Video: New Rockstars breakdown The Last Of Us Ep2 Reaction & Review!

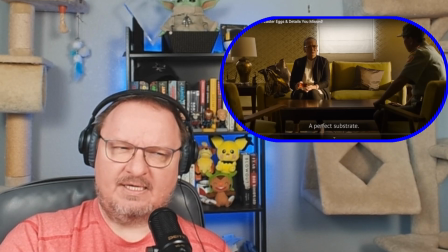(4:04)
Man, these scientific breakdowns at the beginning of the episodes are so based in reality and so damn scary because this stuff could legitimately happen.
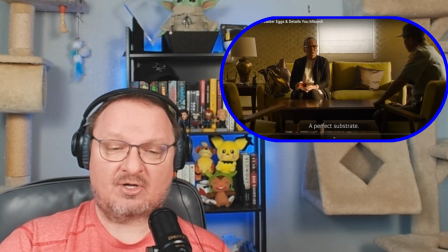(4:22)
Like, it happens all the time with other diseases. These scenes have been more scary to me than any fight scene with a clicker or an infected.
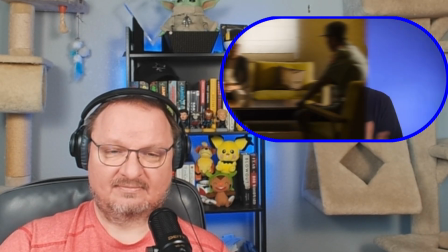(4:34)
Substrate meaning a surface or material on which an organism can live. This confirms my theory that the fungus is spread by flour in the food supply.
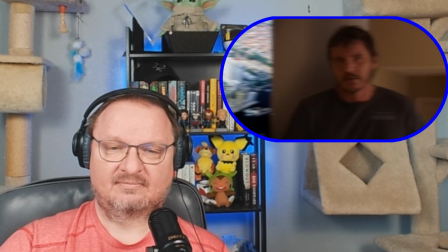(4:41)
Jakarta has the world's largest flour mill, and last episode, Sarah noted that they were out of pancake mix.
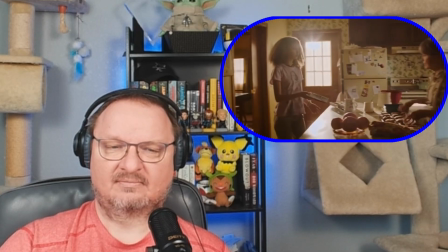(4:47)
The Adlers offer biscuits that Joel turned down. Ms. Adler makes raisin cookies that Sarah hates.
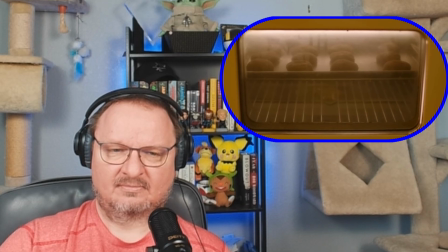(4:53)
We get a close-up of the heat rising and those cookies growing, and later that night,
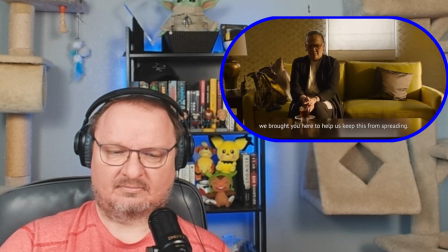(4:57)
Joel forgets to pick up cake. Now this shot of Ibu is an extended multi-minute take,
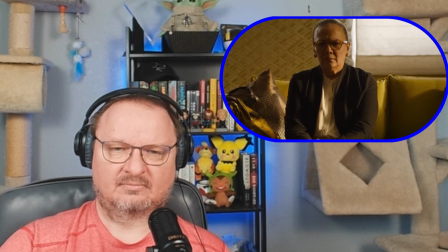(5:02)
and I just love that we never cut away and we have to stay with her in this horror for this whole unbroken moment. Ibu attempts some contact tracing, learning that they don't know who bit the woman before the factory, and then learns...
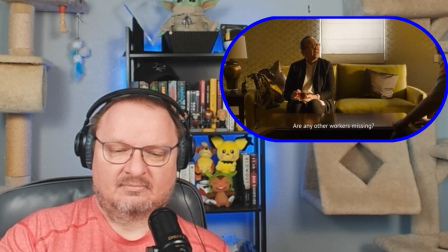(5:12) Lalu pekerja yang lain bagaimana? 14 orang hilang.
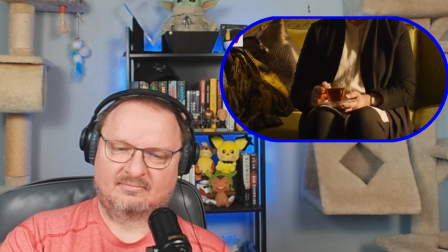(5:22)
Yeah, the moment she hears 14, her hand rattles the tea. She never takes a sip of it either, afraid to ingest anything.
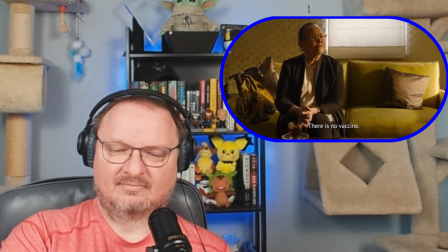(5:29)
Like Dr. Newman in episode 1, Ibu says that there is no treatment possible, and instead just looks at this military officer to give him one solution that he'll understand.
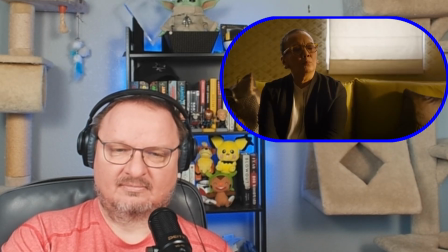(5:38) Bom. Mulailah pengoboman.
Yeah, and I like how even in another language, the word is the same, bomb.
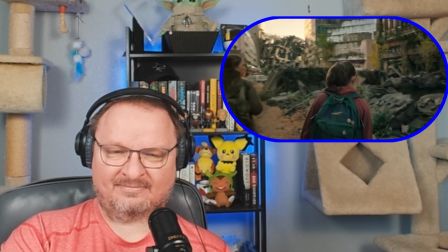(5:47)
And it's the same solution the Americans try on their own cities.
Is this where they bombed? Yeah.
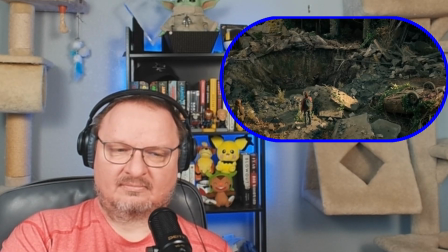(5:53) They hit most of the big cities like this. They had to slow the spread somehow. It worked here, but it didn't in most places.
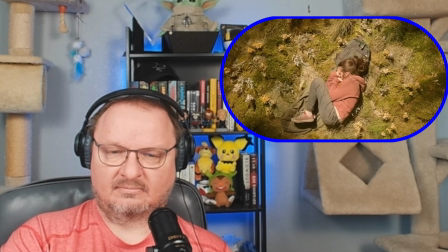(6:01)
So then we open on Ellie sleeping in the fetal position, surrounded by green moss,
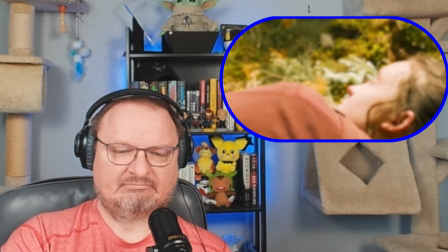(6:06)
just a pure natural state like a fetus in utero, the next stage of human evolution potentially resistant to the fungus.
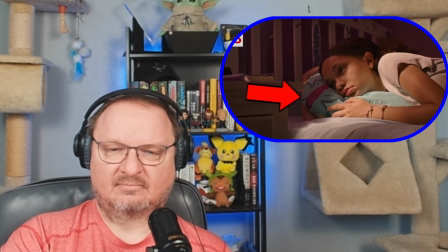(6:12)
A butterfly flaps past her, recalling the butterflies on Sarah's pillowcase, as Ellie supplants Sarah as the daughter figure that Joel must protect.
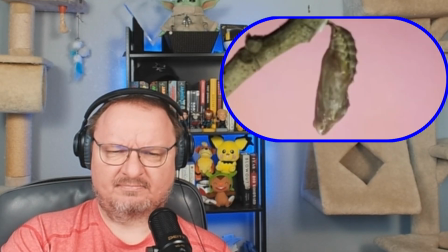(6:19)
Ooh, Butterflies are good simple for detail. transformation. Caterpillar to the cocoon, metapod to butterfree.
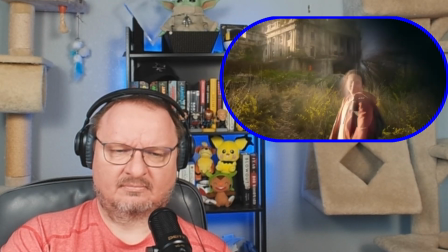(6:24)
And as the world goes through biological transformations around them, these characters must undergo psychological transformations in order to adapt and to survive.
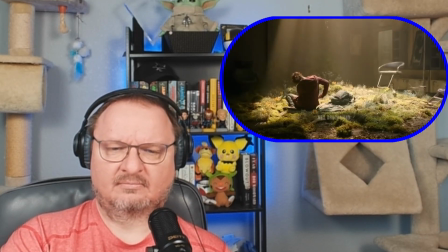(6:32)
Change is inevitable. Now, this room used to be a salon. If you look at the door, that's Supercuts.
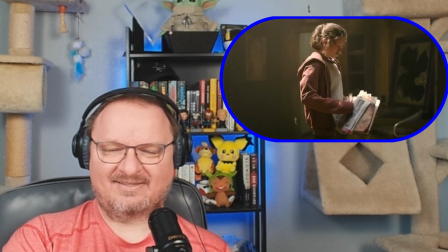(6:37)
This would be a place where you do get makeovers and transform your look. That's Interesting. A flip through for hairstyle inspiration that Tess tosses Ellie to use as toilet paper.
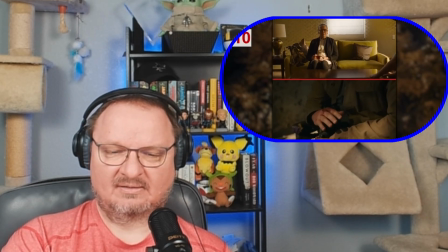(6:44)
Now, like Professor Ibu, Joel's hand also trembles, but from his savage beating of that soldier the night before,
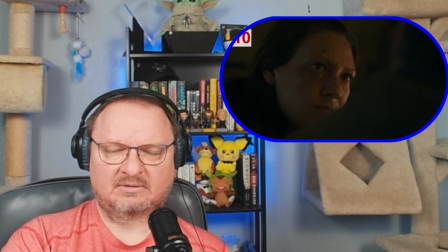(6:50)
he is shaking because for the first time in decades, he feels something.
You need to stop talking about this kid like she's got some kind of life in front of her.
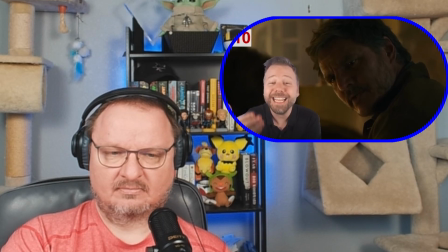(6:57)
He's trying to stifle the affection he's feeling by likening Ellie with Sarah and how quickly Sarah's future was snuffed out.
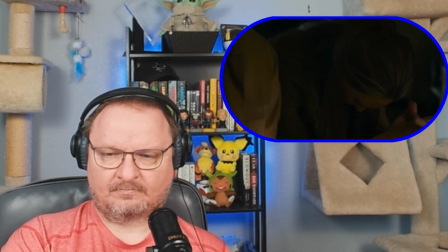(7:04)
Now, Tess is really interesting to watch in this scene because notice how overnight she's become a true believer.
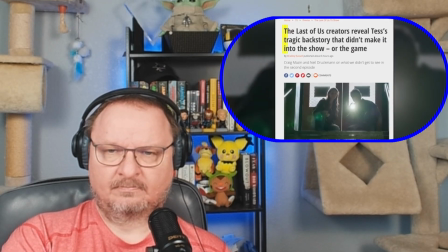(7:09) She made it through the night. It doesn't matter.
Craig Mazin and Neil Druckmann revealed that they actually wrote and shot a whole backstory for Tess that they ultimately removed.
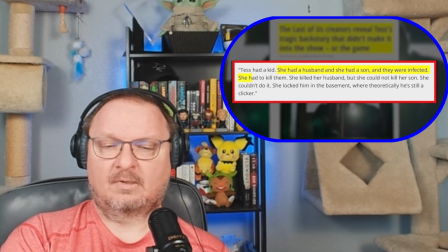(7:16)
Tess was a wife and a mother, and both her husband and her son got infected. She had to kill her husband, but she couldn't bring herself to kill her kid, so she just locked him in the basement. And presumably, he's now a clicker, according to Mazin.
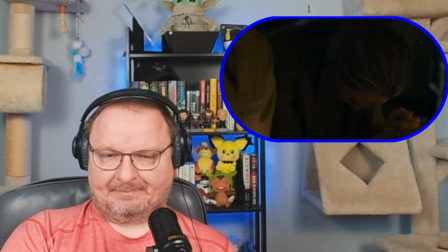(7:26)
So Tess's newfound hope for Ellie, her hope for redemption, and for all the shit she's done, is grounded in what she did to her family.
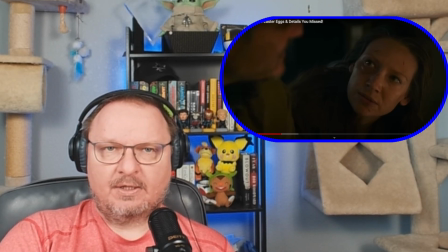(7:33)
I also read an article where they said that they had initially planned to have each episode open with this basement door with like noises coming from behind it,
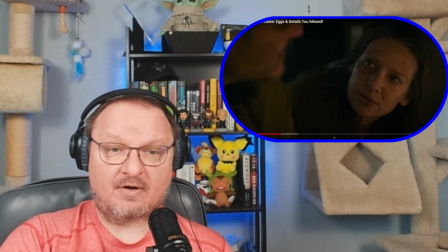(7:47)
which theoretically would be from Tess's son behind this basement door, but they scrapped that along with this backstory piece. So I'm glad they went away from that, because that would have been horrifying and terrible and ugh.
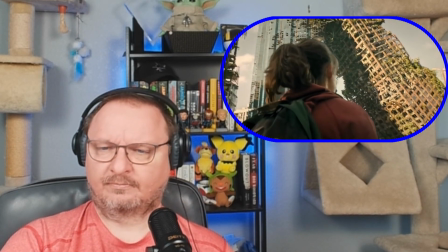(8:06)
Post-apocalyptic Boston looks incredible, with vines growing out everywhere from the crumbling buildings and the corroding cars.
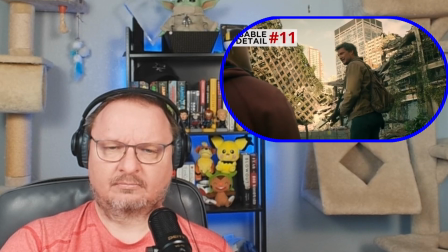(8:12)
Really smart VFX detail here. Joel's head blocks out a glare from a background building window,
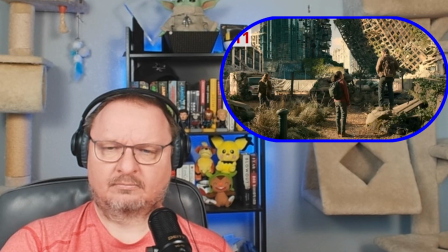(8:17)
tricking our brains into thinking everything in the background is practical and affecting us physically, when in reality that leaning skyscraper is totally VFX.
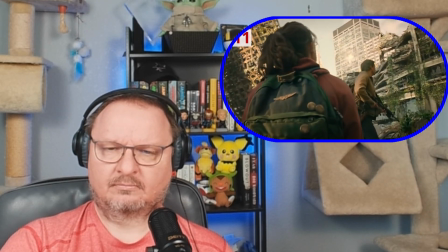(8:24)
Like in the game, the atmosphere is immersive, and the production designers just did a really good job blending the foreground practical sets and the background VFX, so you don't really know where the line is.
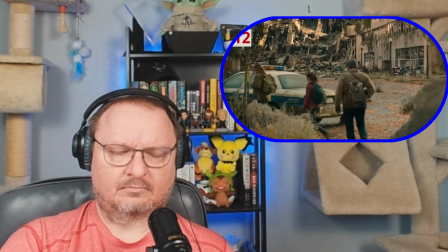(8:32)
The police car they pass is a Boston PD Ford Expedition, the make, model, and paint job even that Suffolk County cops used in the year 2003.
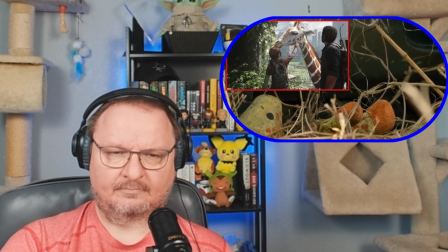(8:39)
They also step past a stuffed giraffe, which could be a nod to the giraffe that you run into and give a good boy pat in the game.
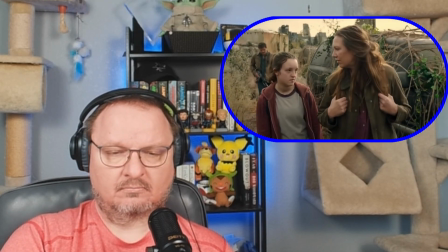(8:45)
Ellie tells Tess that she was bitten after sneaking into the boarded up mall in the QZ.
So it was just you in there alone? Yeah.
That's a lie. Yeah, Ellie sniffs because there is more to that story, which I'll get to at the end in Spoiler Corner.
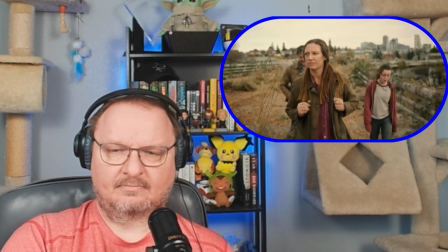(8:59)
Ellie also shares some myths that she's heard.
So there aren't super infected that explode fungus spores on you?
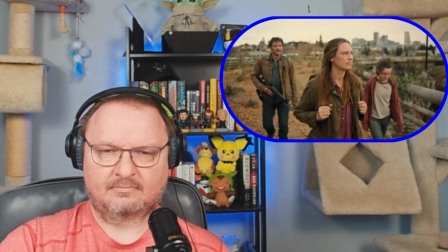(9:05) Shit, I hope not. Or ones with split open heads that see in the dark like bats?
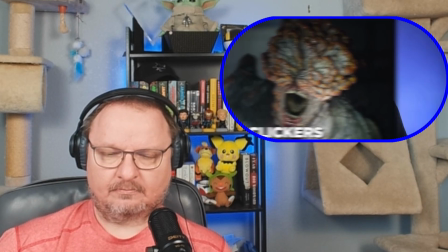(9:10)
The second kind refers to clickers. And yeah, definitely we're gonna meet a few of them in this episode. I'll talk about the various stages of infected in Spoiler Corner, just in case you want to be surprised by what's coming.
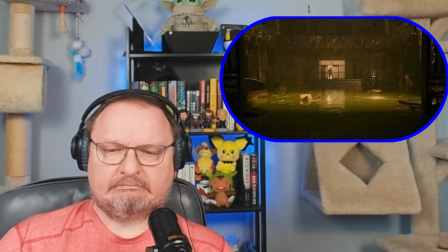(9:19)
I love how this hotel has become an entirely new ecosystem, a swampy pond. A frog perches on the keys of the piano, creating a diegetic horror score.
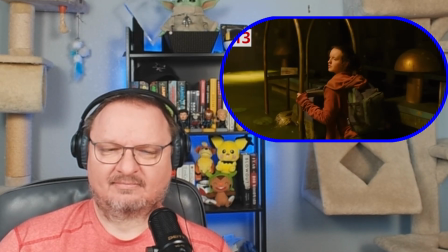(9:32)
Later, Ellie adds to this music when she gets scared by the corpse.
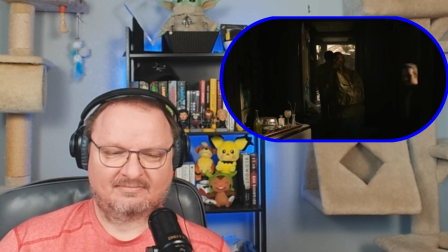(9:38)
Every bottle and glass they pass in the hotel now has plant life growing out of it,
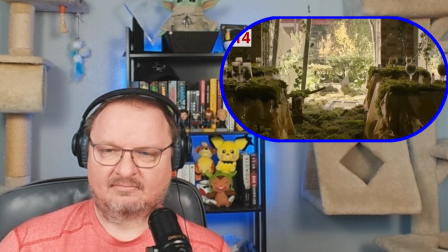(9:43)
as water and nutrients would have collected inside and created a sort of petri dish ecosystem for life to form.
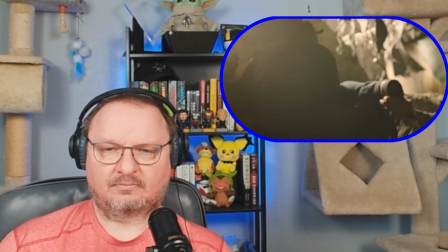(9:47)
Joel gives Tess a boost so that she can crawl through the cave-in. Joel and Tess giving each other boosts and pulling each other up on ledges like this is just a common move that you do in this early section of the game.
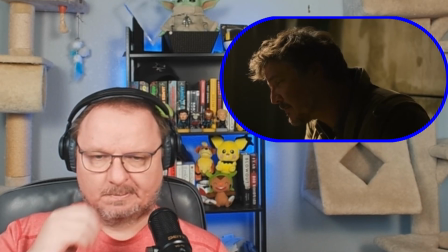(9:55)
Joel and Ellie have this moment alone, and Ellie asks how long infected live.
Well, some last about a month or two. But there's others been walking around about 20 years.
Yeah, a bit of foreshadowing for some longtime infected hosts whose fungal layers just keep growing and growing.
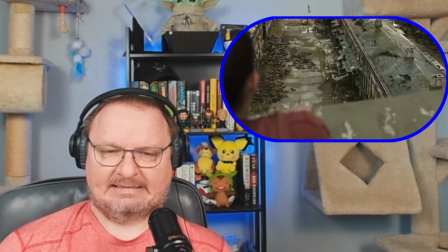(10:11)
Again, I'll explain more of this in Spoiler Corner. The three of them look down and see rows of an infected laying down below.
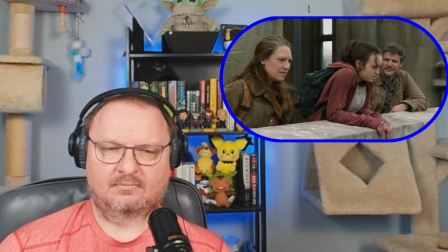(10:16) The last time we were here, they were still deep inside the buildings. Then I guess enough people came through looking for the QZ.
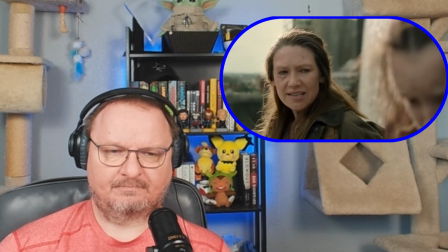(10:22) We went inside seeking shelter. And that's how they got more and more of the city, bit by bit, year after year.
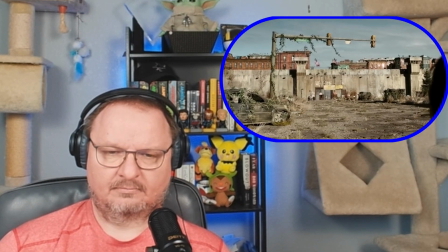(10:28)
Ah, so this tells us that the Boston QZ is not necessarily secure permanently, and explains why Joel and Tess were ready to leave it even before meeting Ellie. Now, I love to eat. What I do not love is trying to figure out what to eat. I get confused when I get hungry, and it makes figuring out how to get unhungry particularly tricky.
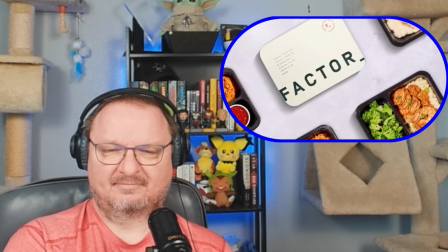(10:44)
That's why I love taking the guesswork out of what I'm gonna eat by using Factor. In the past, you might have heard me say something similar for HelloFresh. Well, Factor is now owned by HelloFresh. I use both, and it's great. Factor not only lets me skip the trip to the grocery store, but I also get to skip chopping, prepping, and cleaning up.
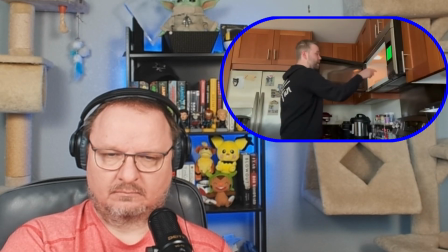(10:59)
Factor meals are ready in 2 minutes, so all you gotta do is just heat and enjoy. Each meal is prepared by chefs and approved by dietitians, so you know they have all the ingredients you need to feel satisfied all day long, no matter what your diet calls for.
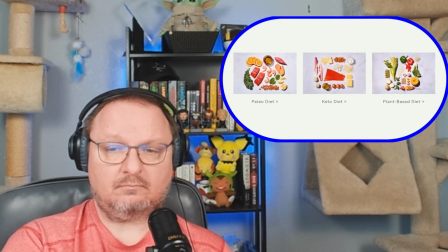(11:11)
Factor has keto, calorie smart, vegan, vegetarian, and protein plus meals on the menu each week. Factor has 34 weekly options, so there's always something new to try.
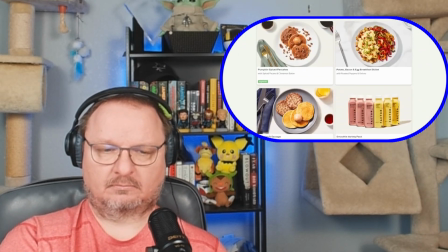(11:19)
Plus, you can round out your meal and replenish your snack supply with an assortment of over 36 quick bites, smoothies, juices, and more satisfying add-ons. So this month I got this shredded chicken, cheesy ranch bacon. Cheesy bacon ranch shredded chicken.
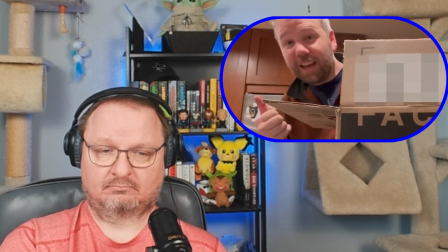(11:33)
I call dibs on this one. I like cheesy, I like shredded, I like bacon, and I like ranch.
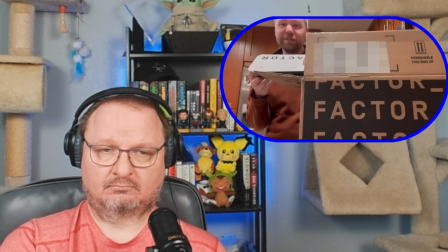(11:38)
We got jalapeno lime cheddar chicken. We're giving this one to Kelly because she loves jalapeno. I got a cottage pie I'm dying to try out. I got some fusilli I can't wait to eat.
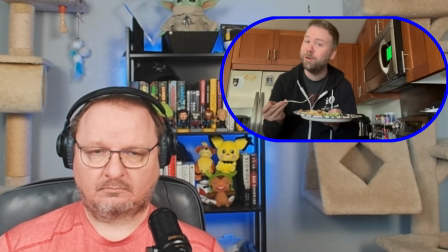(11:49)
But I tried out the shredded chicken and folks, it blew my mind. Oh, that is so good.
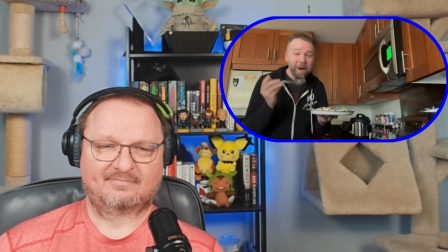(11:54)
This is without question the easiest way to eat healthy, delicious food without becoming the numbers lady meme at the grocery store. To get started, just head to factor75.com or click the link below and use code Rockstars60 to get 60% off your first Factor box. Once more, that's factor75.com and use code Rockstars60 to get 60% off your first Factor box.
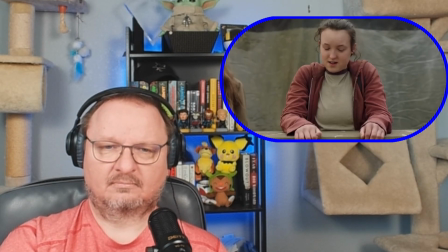(12:15)
The infected all react to sunlight in a wave.
They're connected. More than you know, the fungus also grows underground.